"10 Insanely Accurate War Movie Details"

It reiterates the casual callousness of warfare, so much so that it's something the film doesn't really draw major attention to,
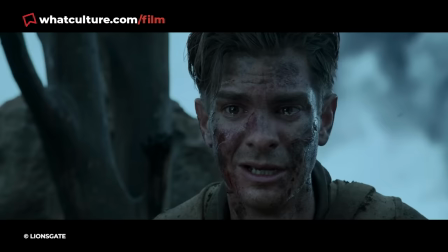a tiny note in the background of a cacophony of pain and terror. 3.
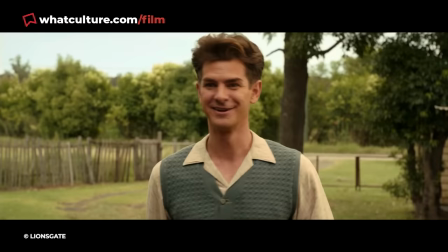Morphine Warnings – Hagsaw Ridge 2016's Hagsaw Ridge is an unforgettable war film and also one brimming with historical flourishes,
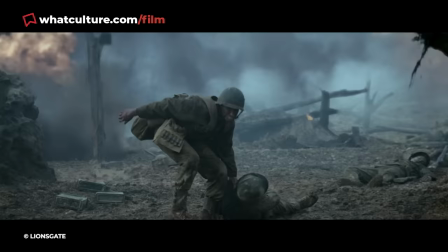telling the tale of Desmond Doss, a World War II conscientious objector and Medal of Honor recipients who dragged 75 men
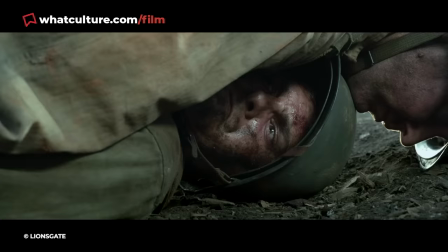to safety without firing a shot during the bloody battle of Okinawa.
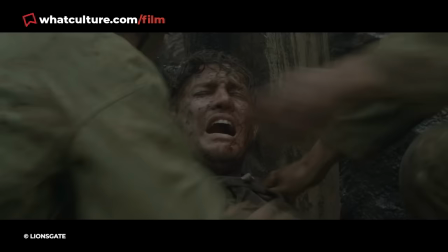A massive element behind the tidal wave of acclaim for Hacksaw Ridge was the unflinchingly brutal manner in which the movie captured the Pacific Theater.
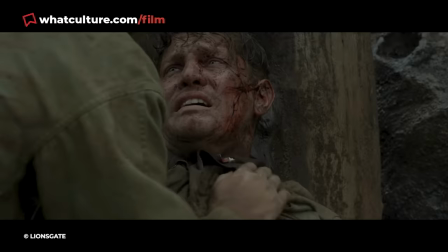One of the easiest to miss and most ridiculously detailed aspects of warfare depicted in Hacksaw Ridge is the manner in which medics can be seen attaching empty morphine syrettes to an injured combatant's lapels.
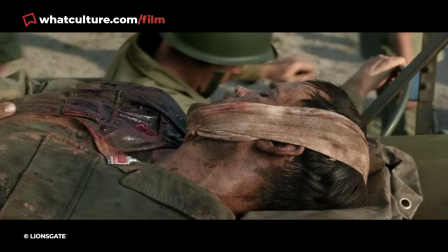This seemingly innocuous act was performed during the heat of battle so that if a separate medic were to later come across the same soldier,
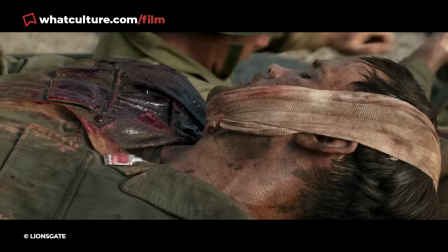they would not accidentally deliver an additional dose of morphine to the stricken man.
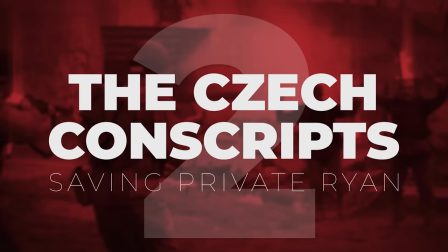It's a tiny inclusion, but one that illustrates the dizzyingly horrifying nature of combat in the Pacific.
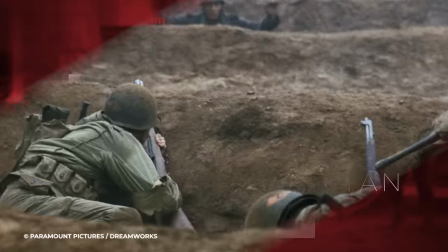2. The Czech Conscripts – Saving Private Ryan Saving Private Ryan's scenes depicting the
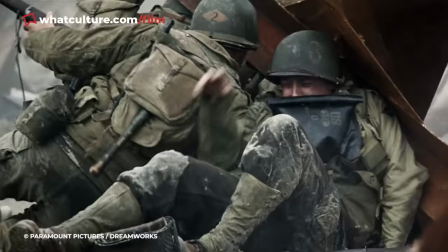attack on Omaha Beach have been acclaimed some of the most realistic war sequences ever made.
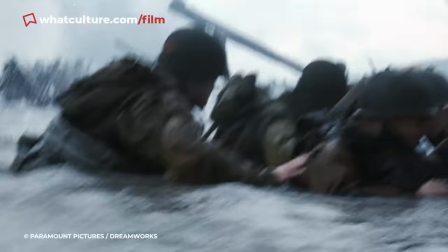Stories of WW2 veterans breaking down or even leaving theatres due to how authentically Steven
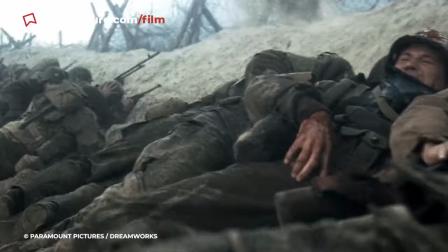Spielberg captured the D-Day landings are a testament to the level of detail and reverence that went into the production.
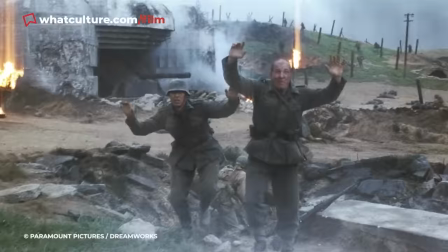Arguably the most nuanced piece of detail in Saving Private Ryan comes as two
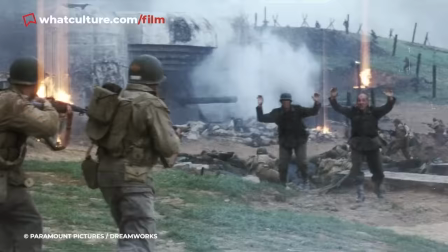surrendering Wehrmacht soldiers are summarily executed by advancing American forces.
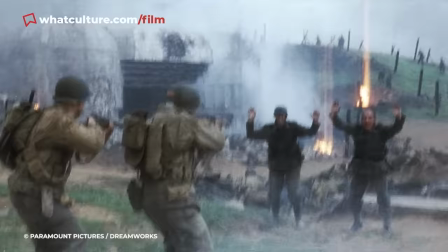Spielberg left the scene without subtitles,
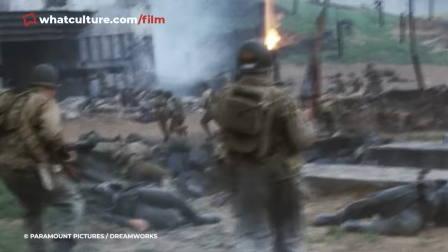meaning that the heartbreaking circumstances behind the Perth demise are left unclear to the vast majority of viewers.
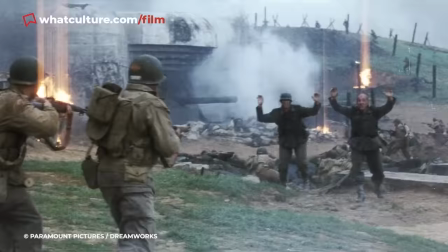A particularly gloomy translation of the soldiers' desperate pleas reveal that they are actually Czech conscripts,
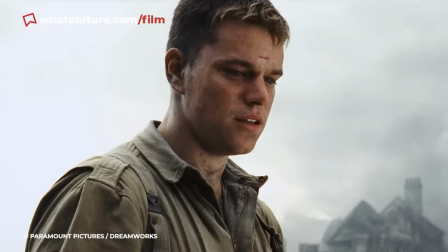shanghaied into the German forces following the invasion of what was then Czechoslovakia.
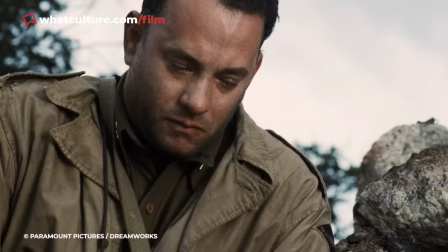Frequently trying to explain as such, this tragically does nothing to prevent them from being mercilessly gunned down.
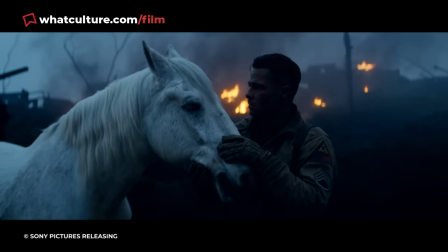1.
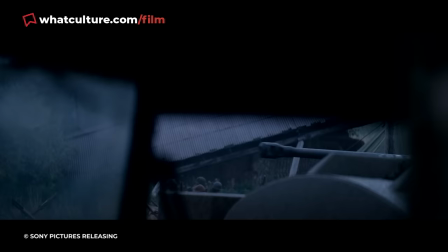War Daddy's Sweetheart Pistol, Fury David Ayer's Fury is a superbly acted, visceral depiction of World War II.
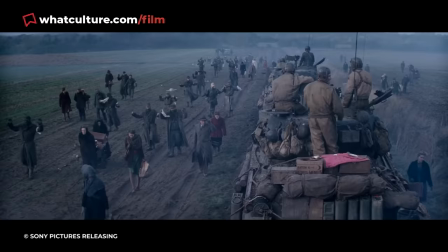The 2014 offering follows the harrowing journey of the eponymous M4 Sherman and her crew during the final weeks of the war in Europe.
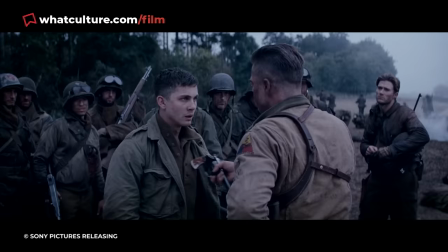The director's intricate attention to detail is best exemplified by Brad Pitt's Don War Daddy Collier's sidearm,
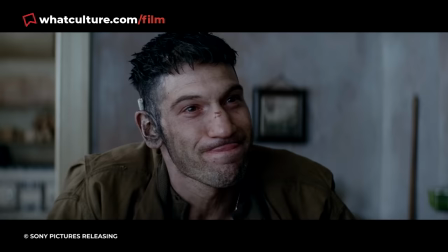a Smith & Wesson 1917 featuring a sweetheart grip. Although it wasn't common,
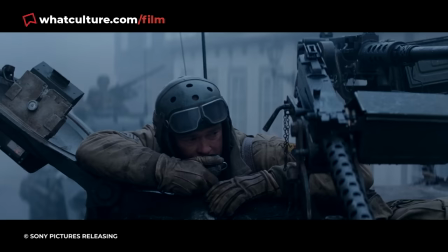servicemen were known to occasionally salvage acrylic from crashed aircraft windows using the clear material to replace their handgun grips.
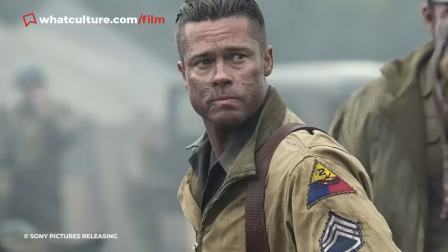This allowed their weapons to feature a picture of a loved one or a celebrity.
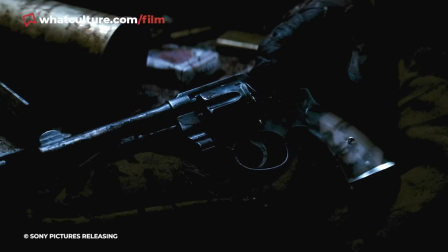The grip features a full-body pin-up shot, typical of what one would expect from a soldier.
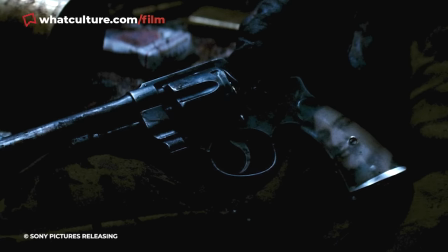However, a blink-and-you'll-miss-it glimpse of the weapon's other side reveals a black-and-white portrait of an unknown woman, likely War Daddy's sweetheart.
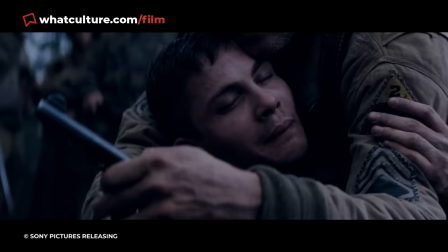It's also worth noting that the typical sidearm for the era for US forces was the Colt M1911, as opposed to War Daddy Smith and Wesson.
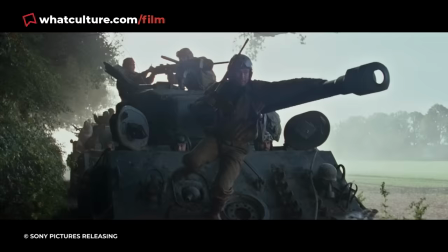War Daddy has foregone the standard issue weapon again,
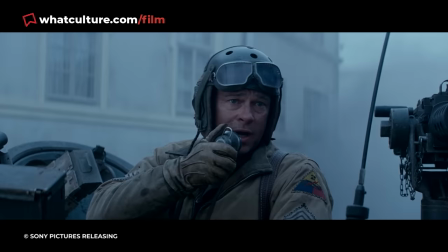with Fury also showing him wielding an STG-44, likely stolen from a deceased Wehrmacht soldier.
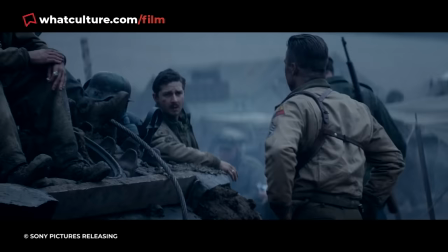It's also worth noting that it wasn't uncommon for relatives to send sidearms to soldiers serving in World War II,
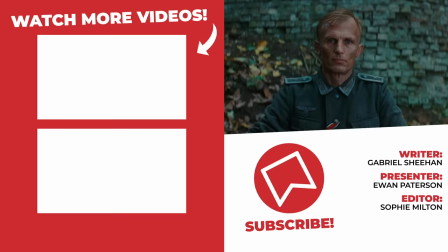which is perhaps how War Daddy was able to retain his revolver for active service.